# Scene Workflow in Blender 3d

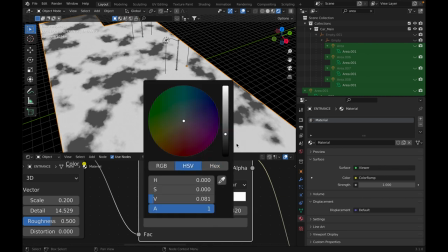Obviously it didn't make it zero because it completely zero. Obviously because if the roughness was completely zero, that doesn't exist in real life.
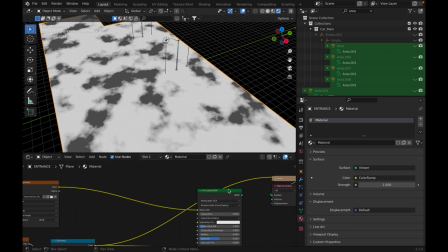That is not a physical possibility. So I just took all of that, ran into principal PSDF, and I think the ground looks pretty good.
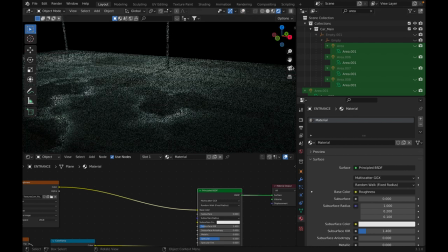Yeah, that's it for
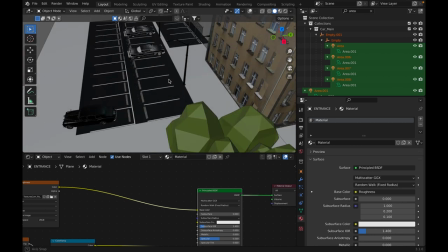If there's any questions by the way just ask in the comments because I'm really not going in
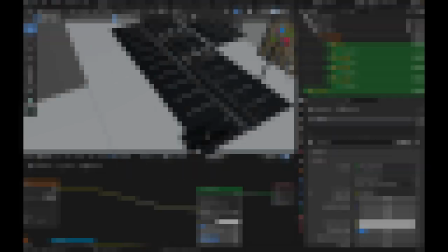too much detail because obviously this isn't a finished project and I actually
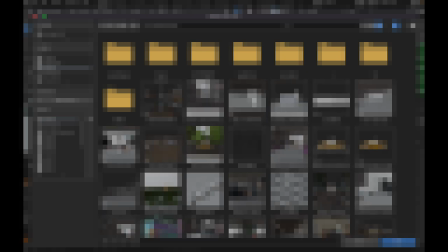do plan on releasing a complete, maybe like 30 minute complete. in-depth breakdown. This is just skimming through it.
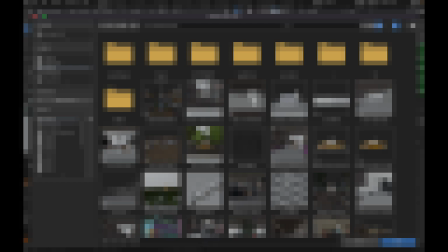In-depth breakdown of one of the scenes. So, I have a couple of scene choices right now. I can... you know what? How much time do I have? Yeah, I think we can do all three.
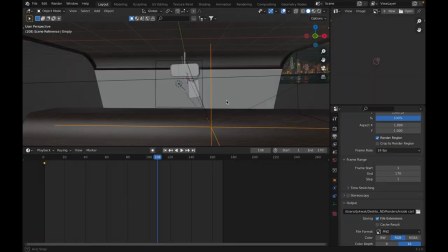So, this is one of the filler shots, not the most important shots. This is honestly really simple.
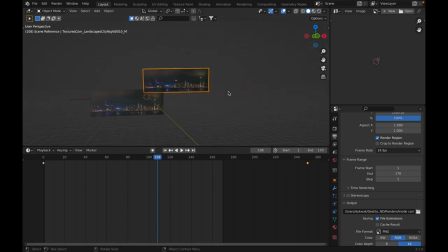So, you see, this is just a hack. This is a PNG, textures.com texture of a city just moving from just moving closer so it looks like the cars going closer the car is a
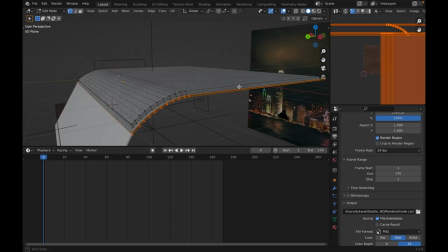simple model it's just beveled cube I got a plane I
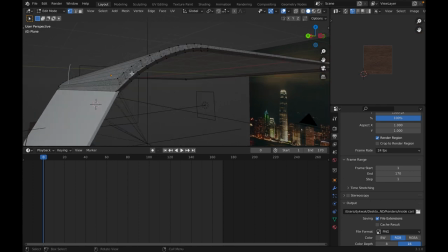extruded it extruded it back out extruded it down didn't inset and then set it back
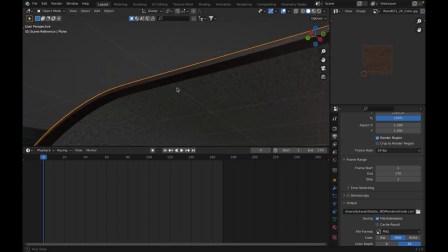in the edges are has wood texture the main roof
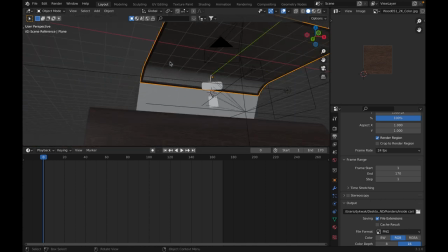has a fabric and yeah I
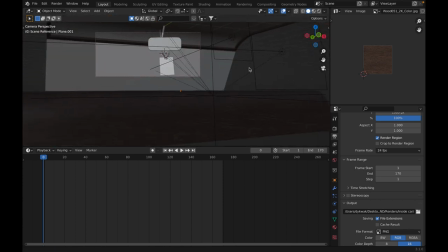only added that in even if it's not on frame because of the reflections on the glass texture
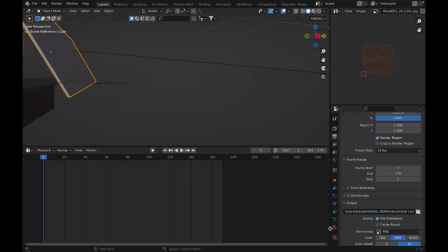which on the glass material which is very simple it's just
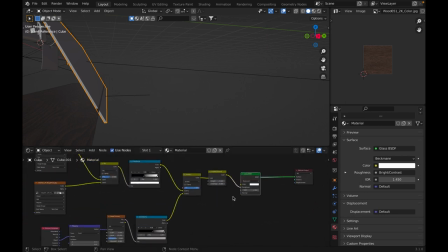it's just this so I have a glass bsdf here and I
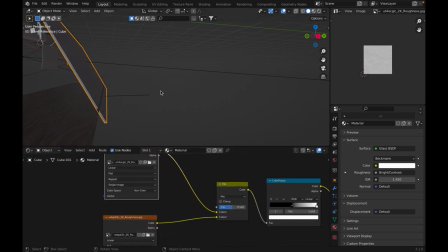took different surface imperfections smudges
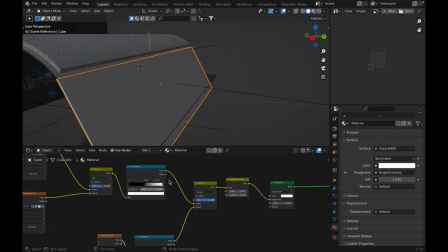general imperfections and the noise texture mix them all together I know that using default mix is not the correct way to do it but it looks good enough this is just a filler shot it doesn't have
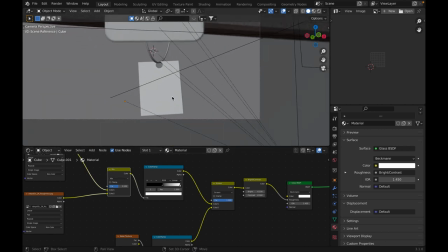to look perfect and the mirror is just
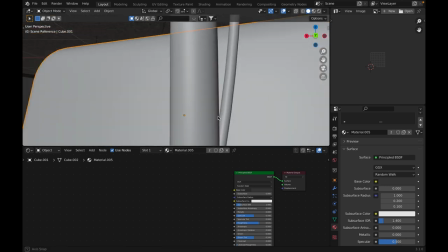something I hacked together see it doesn't even connect in the back but who cares, no one's going to even see the back
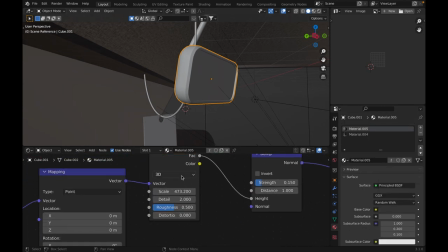And the material for it is so simple It's just a noise texture skilled up And sent to the bump So it looks like
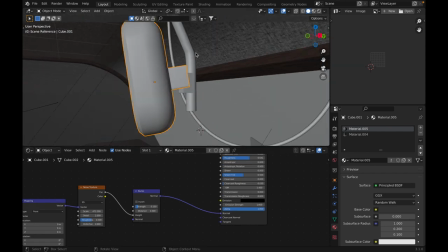You know one of those like Fake leather plastic things They put on your cars And the mirror is just simple It's just a mirror Yeah What else do I need to say about it
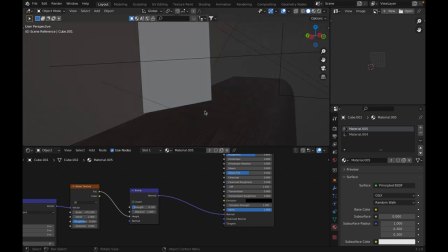And here This doesn't look perfect
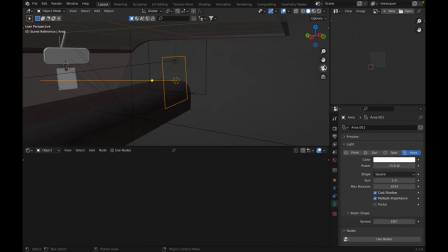Sorry Alright, this doesn't look perfect. The animation is definitely not perfect and definitely could be improved.
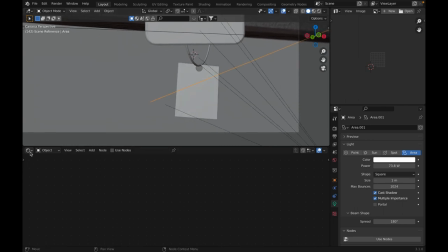But honestly, for something that's going to take up so little time in the shot and is so unimportant in the entire short,
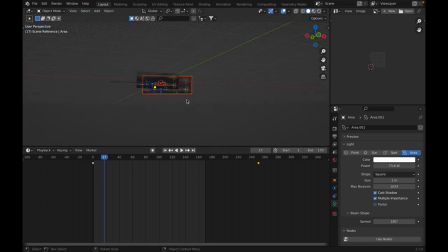this is just a quick and easy method. I finished this entire scene in less than an hour.
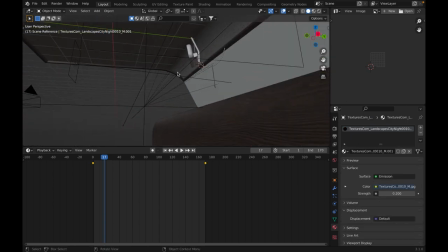this one in the back is purely for the reflection in the mirror and the
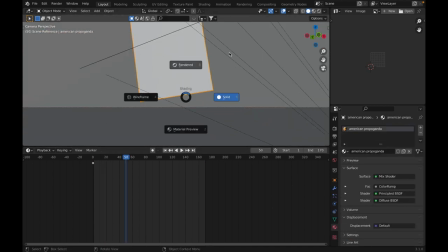only way I got away and this by the way is an American propaganda poster
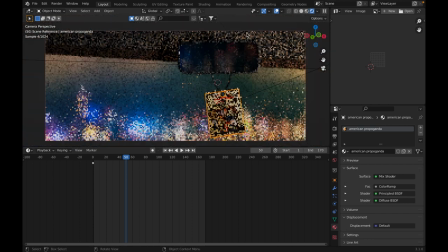and the only way I got away with it is by using heavy depth of field on the camera so if I just turn off the depth of field So, you know, honestly, I still think it looks actually not that bad without the depth of field. Huh.